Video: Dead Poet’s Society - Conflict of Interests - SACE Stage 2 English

post society, a conflict of interest is highly evident throughout the entirety of the film and is portrayed via various camera techniques. The utilisation of these various filmic techniques allows the scene to be observed in an engaging manner. Camera angles, the utilisation of props, characterisation and setting allow the theme to be explored and applied to a film media. Camera angles have been utilised extensively throughout the film. These angles allow the audience to interpret the situation and to likewise engage the viewers.
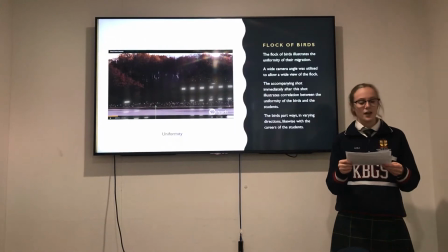A wide camera angle was utilised to illustrate the surrounding landscape. The flock of birds uniformly distribute along the landscape and eventually part ways.
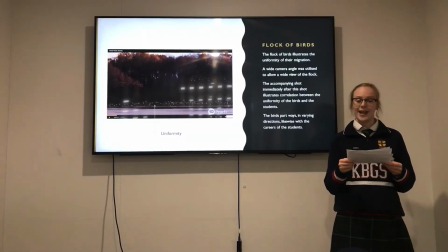An accompanied shot immediately after showcases the same uniformity and eventual distribution via the students.
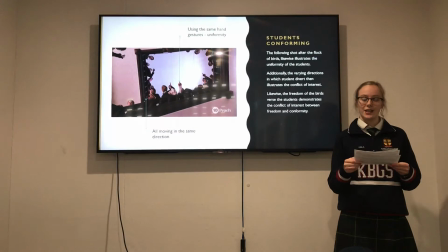This camera angle allows the widening views of the audience and allows for evident visuals of the conflict of direction. It allows the audience to absorb all the relevant information at once and see the symbolic representation of the disaster in going against the grain.
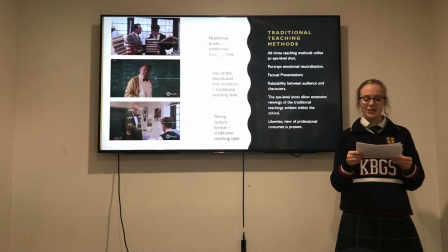3 consecutive montage shots are utilised to emphasise the conflict of interest between teaching techniques.
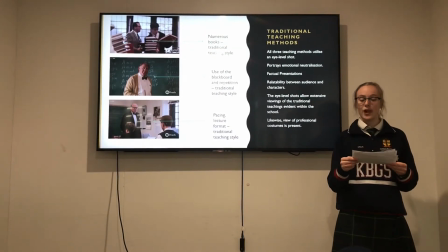Each shot utilises an eye-level shot, which are considered to portray emotional neutralisation and straight factual presentations.
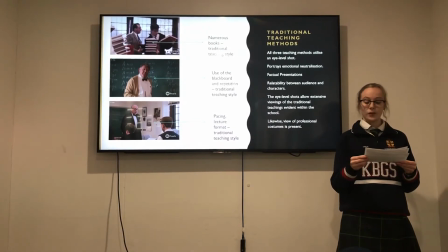The eye-level shot likewise allows the audience to empathise and create relatability.
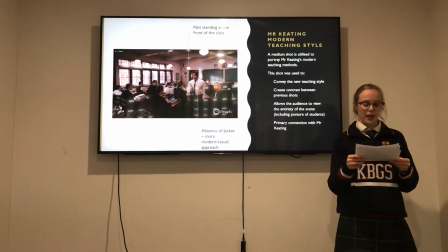Immediately after, a medium shot is additionally displayed, contrasting a modern technique utilised by Mr. Keating.
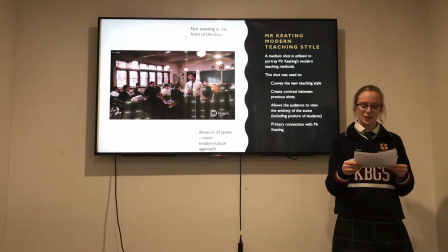The medium shot is utilised to convey a new teaching style and allows the audience to view the entirety of the scene. A medium shot allows for clear visuals of the subject and the camera is close enough for a primary connection.
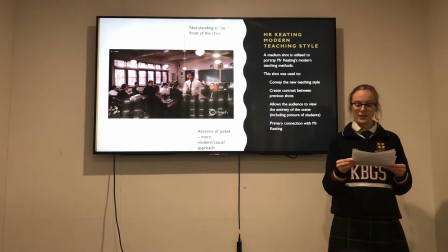This allows the audience to also engage in his teaching as it feels comfortable, interesting and relevant.
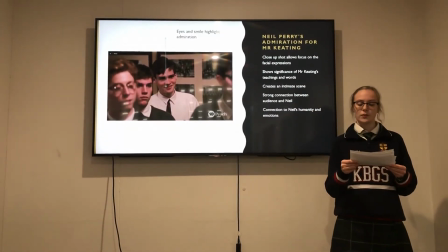Mr. Keating's teaching style provides the students with an influential and profound method of education.
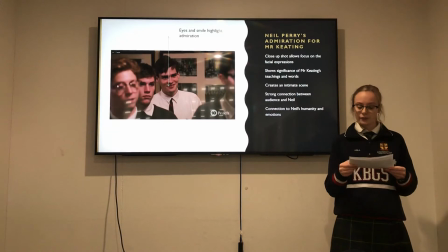Camera angles have been utilised to engage the audience and showcase the influence, admiration and effect Mr. Keating has on his students.
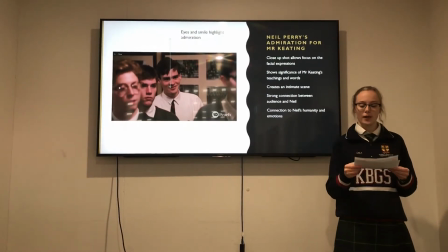A close-up shot was utilised that allows the audience to view Neil Perry's admiration for Mr. Keating and illustrates the significance of his teachings.
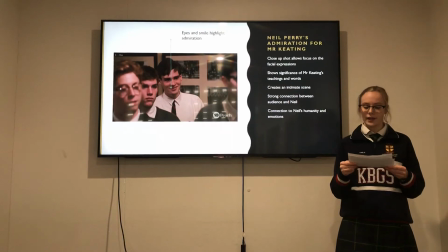Close-up shots are utilised to create strong connections between the audience and character and allowing the ease of connection to Neil's humanity and emotions.
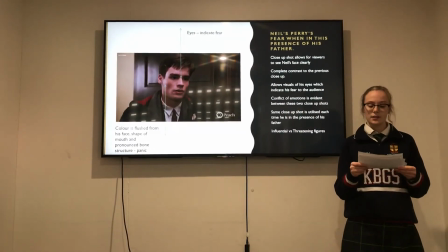This highlights a conflict of interest in contrast to Neil's facial expressions when confronted with his father.
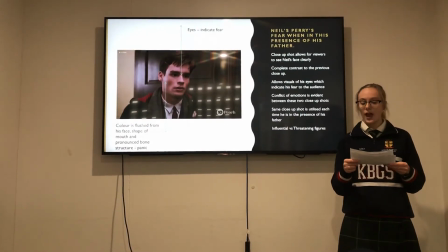The same close-up shot is utilised whenever Neil is in the presence of his father, and the conflict of emotions is evident between his influential teacher and his threatening father.
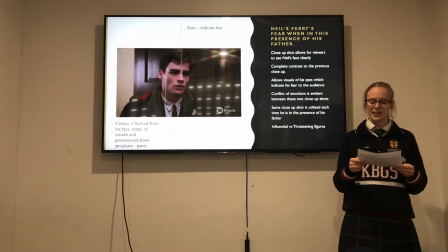The audience can clearly identify the struggle between a father and son. Props have been scattered throughout the film to assist in the portrayal of this theme.
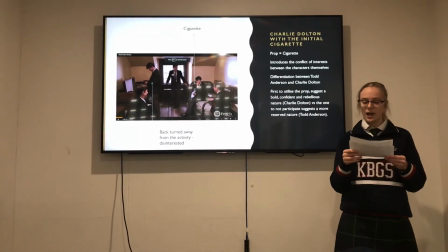A cigarette was utilised at the beginning of the film that introduces the idea of contrasting opinions, personalities and interests.
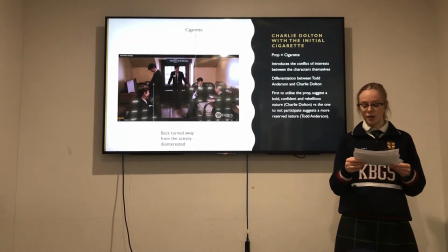The differentiation between characters Todd Anderson and Charlie Dalton is evident due to the presence of the cigarette prop. Charlie Dalton is the first of the characters to pull out the cigarette, suggesting a bold, confident and rebellious nature,
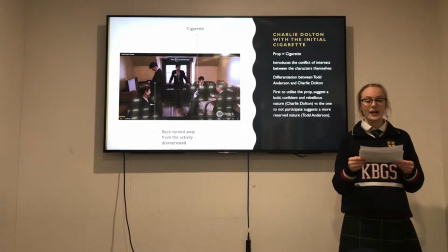whilst Todd Anderson does not participate in the activity and has his back turned, illustrating his more reserved personality.
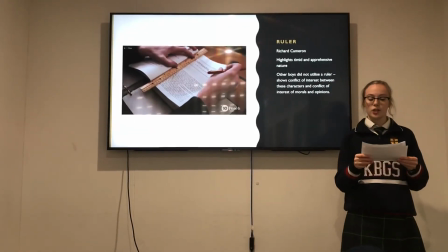Likewise, a ruler is utilised to suggest Richard Cameron's timid and apprehensive nature and highlights to the audience the conflict of interest between himself and the other students. Props and characterisation are intertwined throughout the film, allowing the props to introduce characters and their personalities, intentions and opinions.
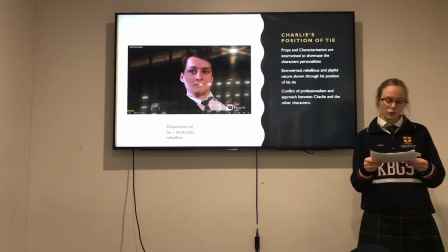Charlie Dalton is conveyed as the extroverted, rebellious and playful character within the group and is executed via the position of his tie.
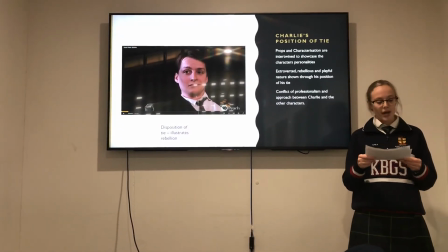The other characters wear their ties straight and appropriately, conveying a professional approach.
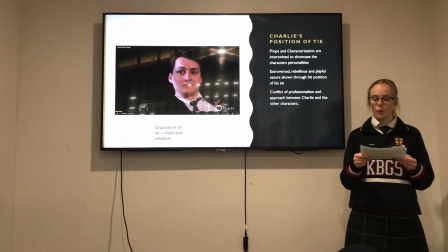However, Charlie Dalton does not wear his uniform with such pride.
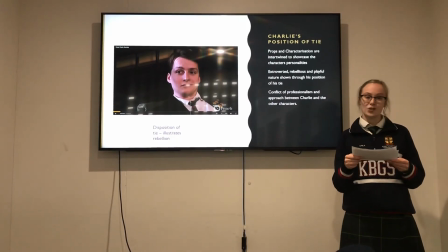The conflict of interest toward the school uniform suggests educational views and standards between Charlie Dalton and the rest of the students, as well as his disobedience and rebellion to conform to the school's expectations.
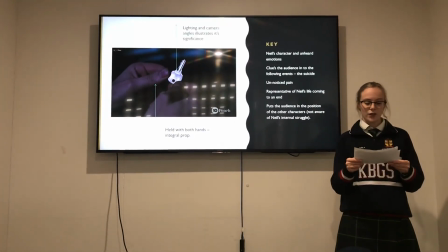Props are likewise used to illustrate events and engage the audience.
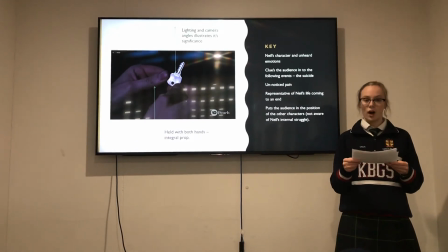Neil Perry's suicide allows for the vast utilisation of props to key the audience
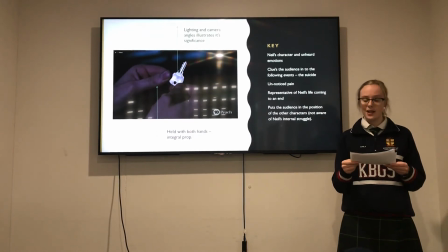into what was happening and to somewhat symbolise Neil's character and his unheard emotions.